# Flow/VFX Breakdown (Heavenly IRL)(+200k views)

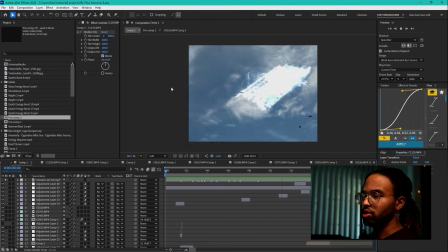0:15 All right, so I'm gonna be breaking down this flow VFX edit that I did.
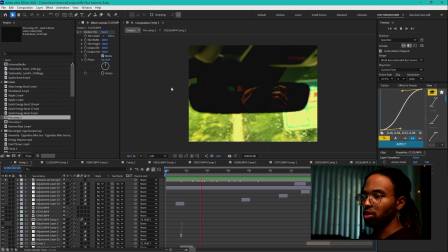0:23 Before I start, I will note that the footage was all recorded on a Sony a7 IV.
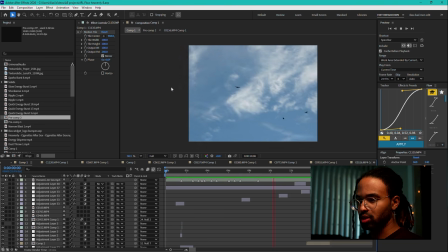0:30 Some of it was shot in 60 FPS, but I believe some was also shot in 24.
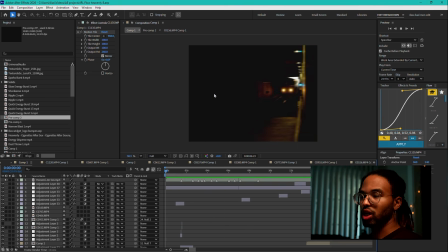0:37 Generally, all these shots are shots that I took,
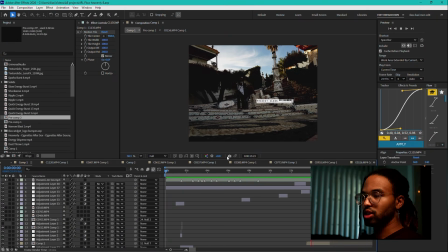0:41 so to give some insight on this process, different locations, different countries, states, things like that.
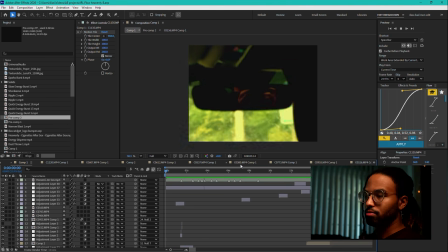0:48 But getting right into it,
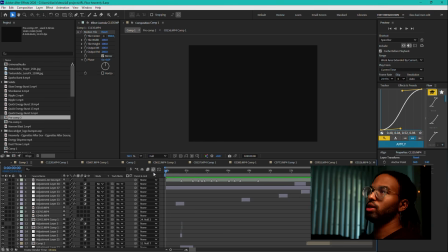0:50 if you've watched the video on the Ready Player One edit, I talked about something that I like doing where I like a little bit of glitch to how I do my edits, and one of the main ways I accomplish that is with one frame. So there's tons of tutorials you could look into in regards to one frames,
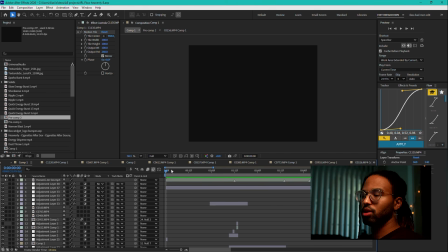1:09 obviously, and the different ways you create them, but they're essentially a concept of making some type of edit to just one frame of a clip,
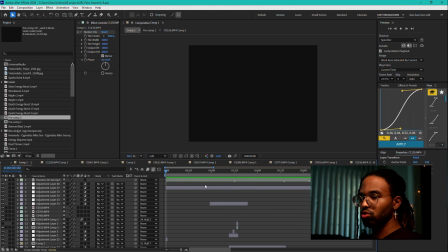1:22 but then when you kind of create a sequence of a bunch of those one frames, whether it's spaces of just no altering to the original footage, or spaces of where it's just a completely black screen,
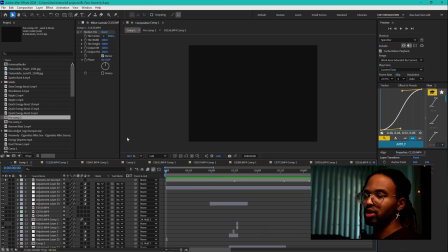1:38 flashes, different types of plugins and effects, it kind of helps create that kind of glitchy look. So that's kind of the approach I took for the first couple of seconds here. So this is the project file that I'm in now.
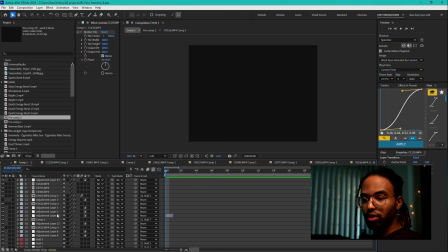1:52 And I will start with, I think this adjustment layer doesn't have anything on it, so we'll ignore that. We're just gonna go to the bottom of the project here. So first, I have this adjustment layer with Displacer Pro.
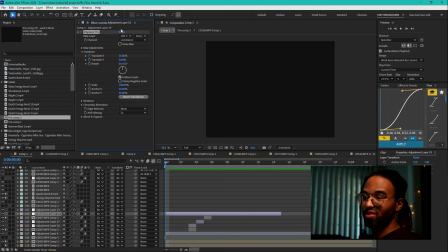2:07 Displacer Pro is just a displacement plugin. It is one of my favorites just because of however it does its displacement, regardless of how you map it. It just always comes out looking really cool. But this layer is my footage layer right here.
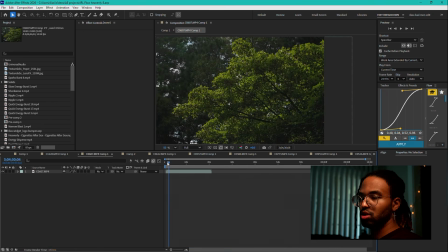2:23 And this footage is just some footage I took of the trees outside.
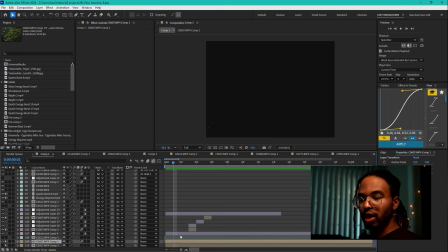2:28 And then what's happening is I have two things occurring. One, hotspots. So if you saw the other video, you know that I love using hotspots for a lot of things. I start off with 0.7, which is the darkest that hotspots gets.
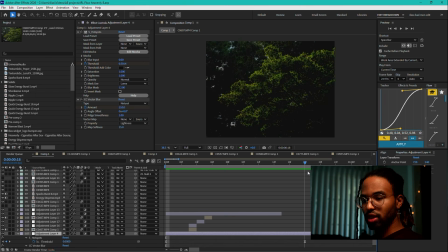2:42 And then I have it going from 0.7 to 0 all the way over here to kind of introduce this clip. Now, one thing that I also mentioned in other videos that I like to do transitions like this, but when I do the one frames on top of it, I do it in two different ways.
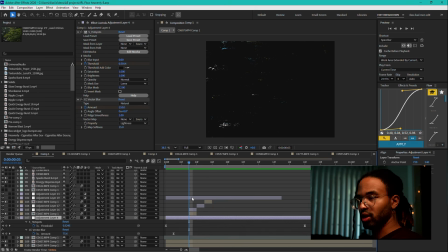3:00 It's either a one frame where I am duplicating the clip itself on top of itself, making an edit to that, maybe changing the blending mode, or I do the edit in just an adjustment layer to the original footage. And you'll see the reason for that in a second. So if I just solo this,
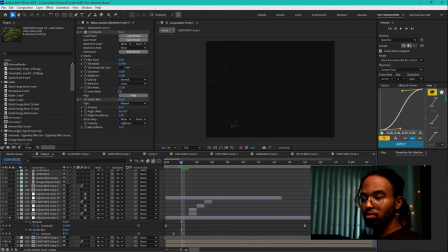3:21 this footage and the hotspot layer, this is all you would see, is just the reveal. And then of course I have vector blur, which is just set to a high value and then keyframed out.
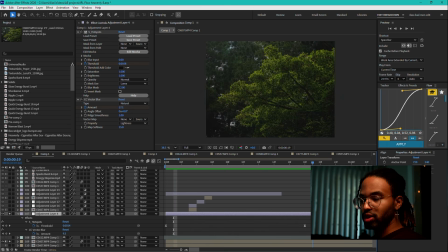3:36 So let me make sure I see that here. So I have my vector blur starting at 110, and then it keyframes all the way down to 0 over here. That's what kind of has that kind of bubbly, watery looking texture. So that's what that looks like by itself.
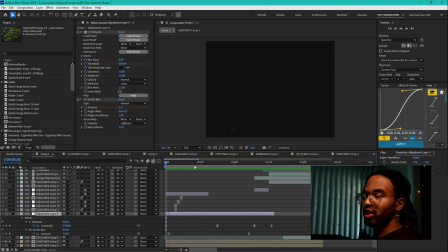3:50 Play that back. Which already kind of, when looked at in flash motion, it almost makes it look like the tree is kind of growing out of itself. But obviously, I like my kind of glitch look, so I added some one frames on top of that.
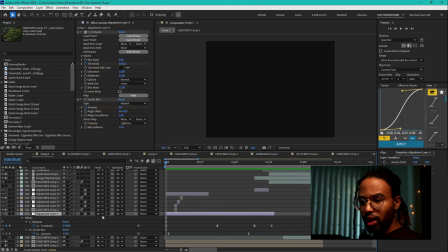4:04 Now, obviously the clip itself has the hotspot, so it just gradually rises in from black. But with this adjustment layer right here, I have the footage itself duplicated. So this is this same footage down here, but duplicated.